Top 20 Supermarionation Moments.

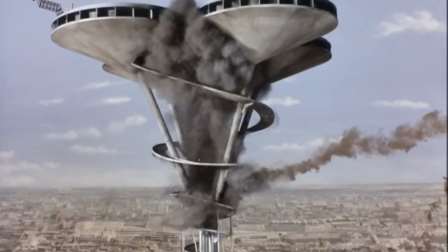Welcome to another Gerry Anderson themed countdown. I'm your guest host Cameron Stewart.
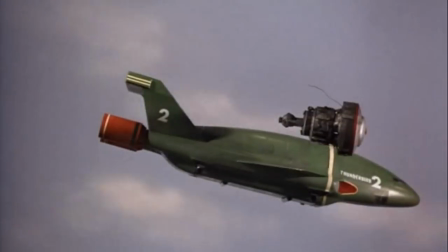Today we're looking at the top 20 Supermarionation moments, a project I started all the way back in 2009 where I got you the fans all
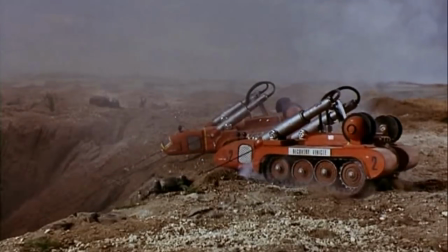over the world to vote on their favourite moments from supercar through to the secret service.
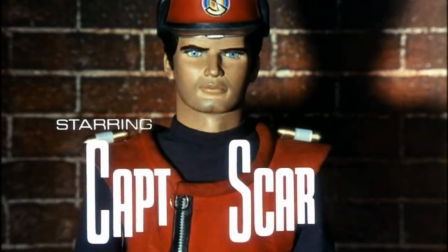Also included were the two films Thunderbirds Argo and Thunderbird 6. So let's get the countdown started.
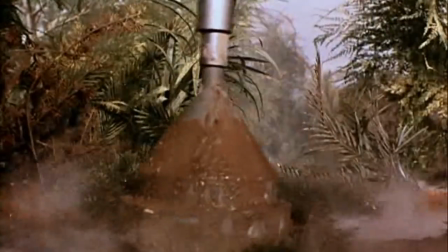Number 20, the first appearance of the Sidewinder. This impressive opening sequence is edited to present the contrast between the
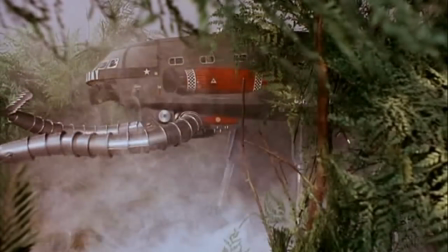natural wildlife and the technologically destructive machine of the Sidewinder.
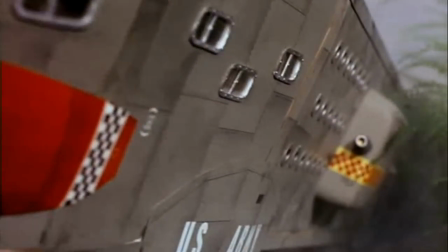The full reveal of what the Sidewinder looks like is held back for a very long amount of time.
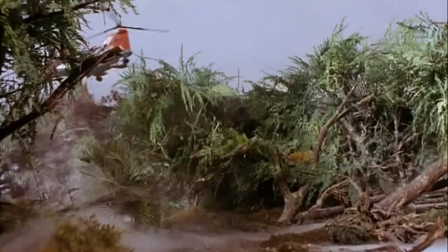It is only until it is completely out of the jungle does the episode give us a wide shot to see it in its entirety,
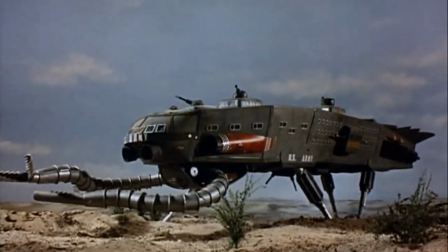building up to a huge reveal of an impressive machine. 19.
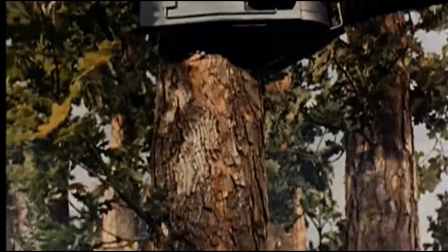The first view of the Crablogger in action After watching the episode for 9 minutes,
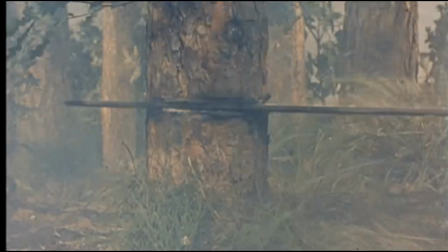audiences finally get to see what the Crablogger is like in action.
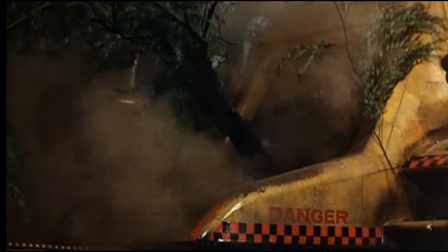Beforehand, a lot is built up by the secondary characters as to what the Crablogger can and is going to do.
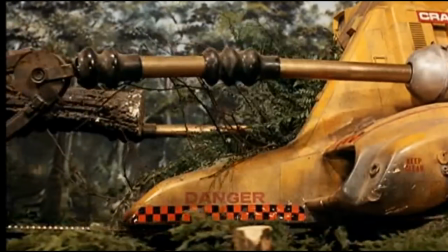Finally, we get to see it, and with the dramatic music and multiple shots we get to see the complexity of this machine.
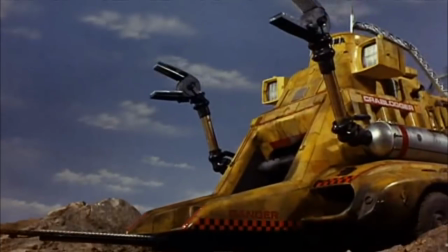Most notably the crowdlogger is never seen in its entirety in a shot.
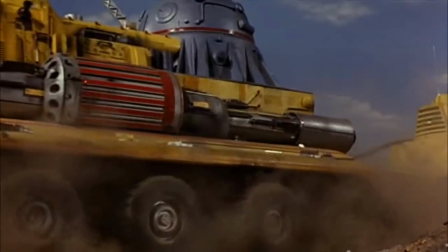It is only seen moving across the screen from right to left which emphasizes the enormity of its size.
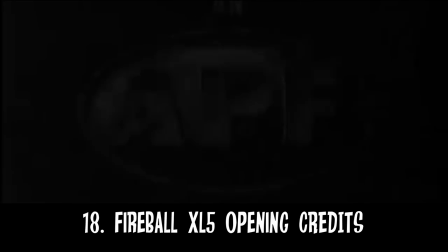This all comes together to present a machine that is colossal. Number 18 the opening sequence to Fireball XL5.
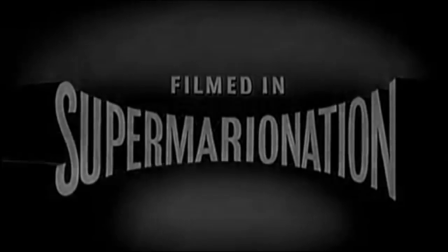Memorable opening sequences characters are key to any television show, and Farble X05's is no exception.
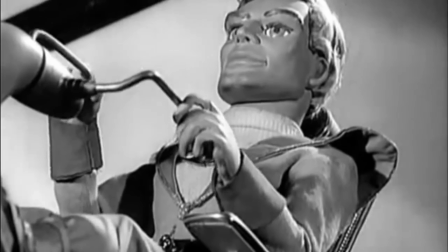With the emphasis on the enormity of the spaceship, and the music that builds up until the rocket shoots off into space,
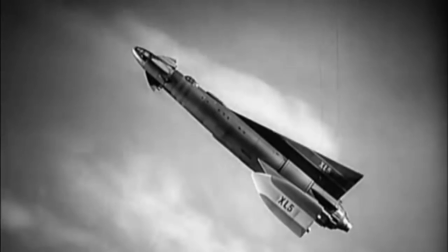it all culminates to suggest that the show is going to be big, bold and exciting.
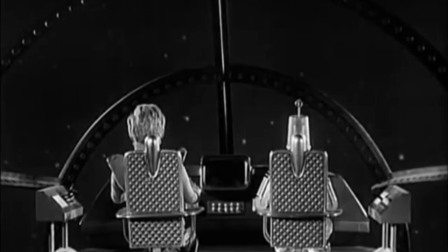In many ways, this is the first big launch sequence that paved the way for the ones seen in Thunderbirds.
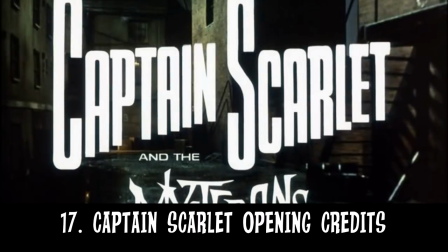Number 17. Captain Scarlet and the Mysterons opening.
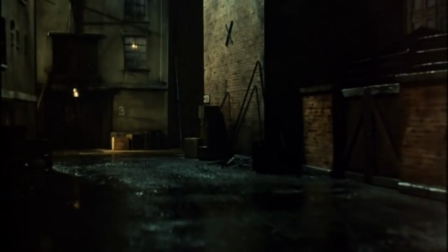Unlike many of its predecessors, Captain Scarlet's opening didn't have the fantastical images and music that Supercar,
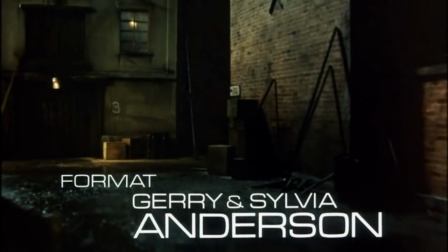Farble XL5, Stingray and Thunderbirds had. Instead it presents us with the dark and spooky undertones that informs the
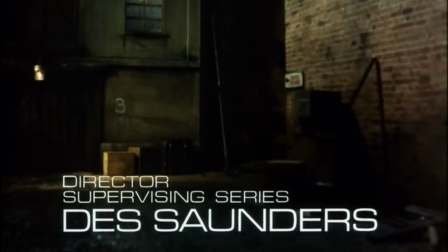viewer that the program they are going to watch is going to be very different from what they are used to.
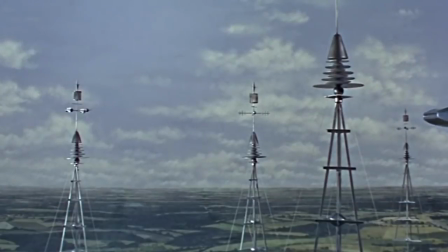Number 16. There's trouble ahead. After watching our main heroes lose control of the situation on board Skyship One,
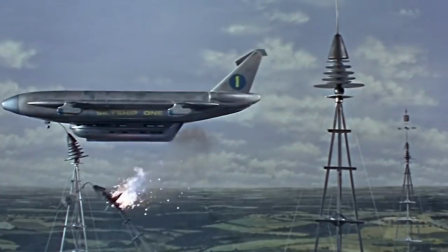this scene flips the scenario and shows the villains lose control as Skyship One crashes into the towers.
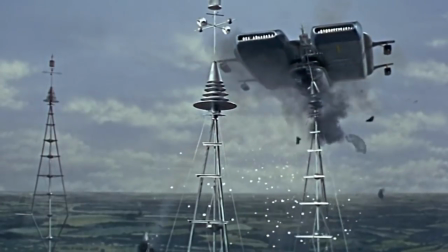Thunderbird 6 is often criticised for not feeling like a Thunderbird story,
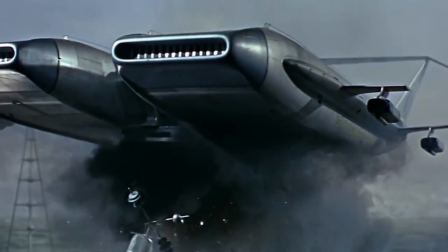but this is the moment that familiar music from the TV show is used, which reminds us that this is a classic Thunderbirds moment.
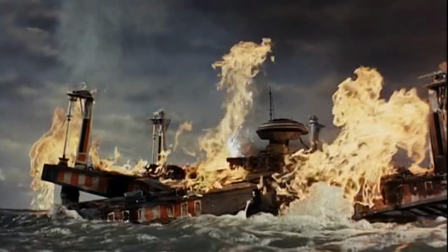Number 15 Seascape's Destruction The destruction of Seascape is not just an explosion but
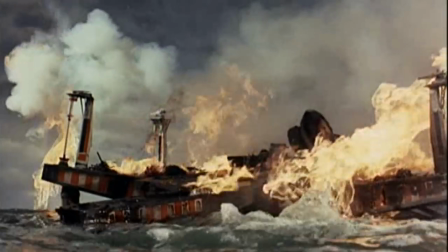instead a very dynamic scene where we see a desperate rescue occur with an evacuation and jets of fire raging throughout.
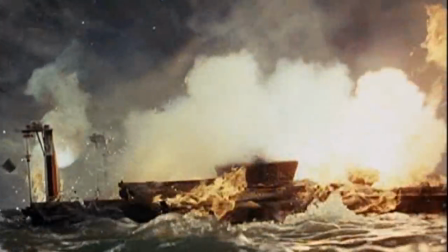With so many variables this scene is brimming with all sorts of exciting imagery presenting numerous problems for the main characters to overcome.
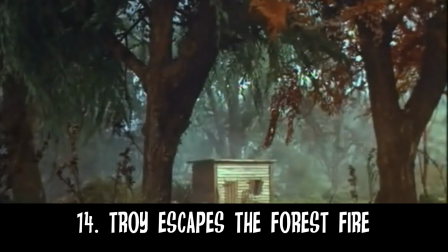Number 14 Troy trying to escape the forest fire.
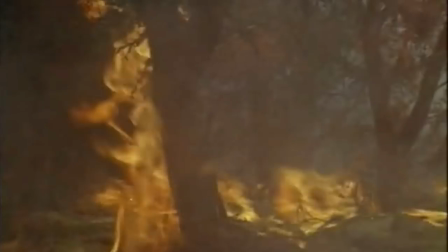This This moment features one of Barry Grey's jazziest music tracks, played by the Wasp Band.
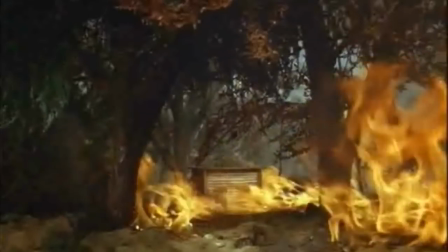However, this catchy music is set against Troy trying to escape from a burning fire.
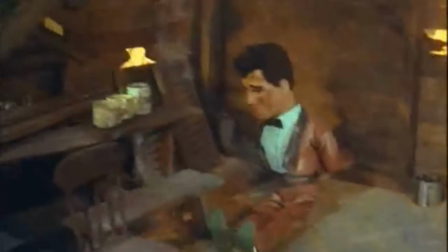It makes the sequence all the more memorable and exciting as we see our hero try to make his way out of a perilous predicament.
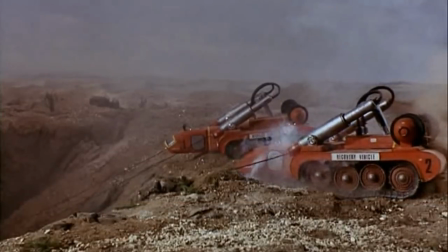Number 13. The recovery vehicles hauling the Sidewinder. This rescue is one of anticipation.
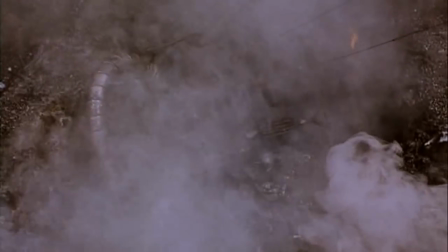Before this, we have had two failed attempts by the US Army to save the Sidewinder.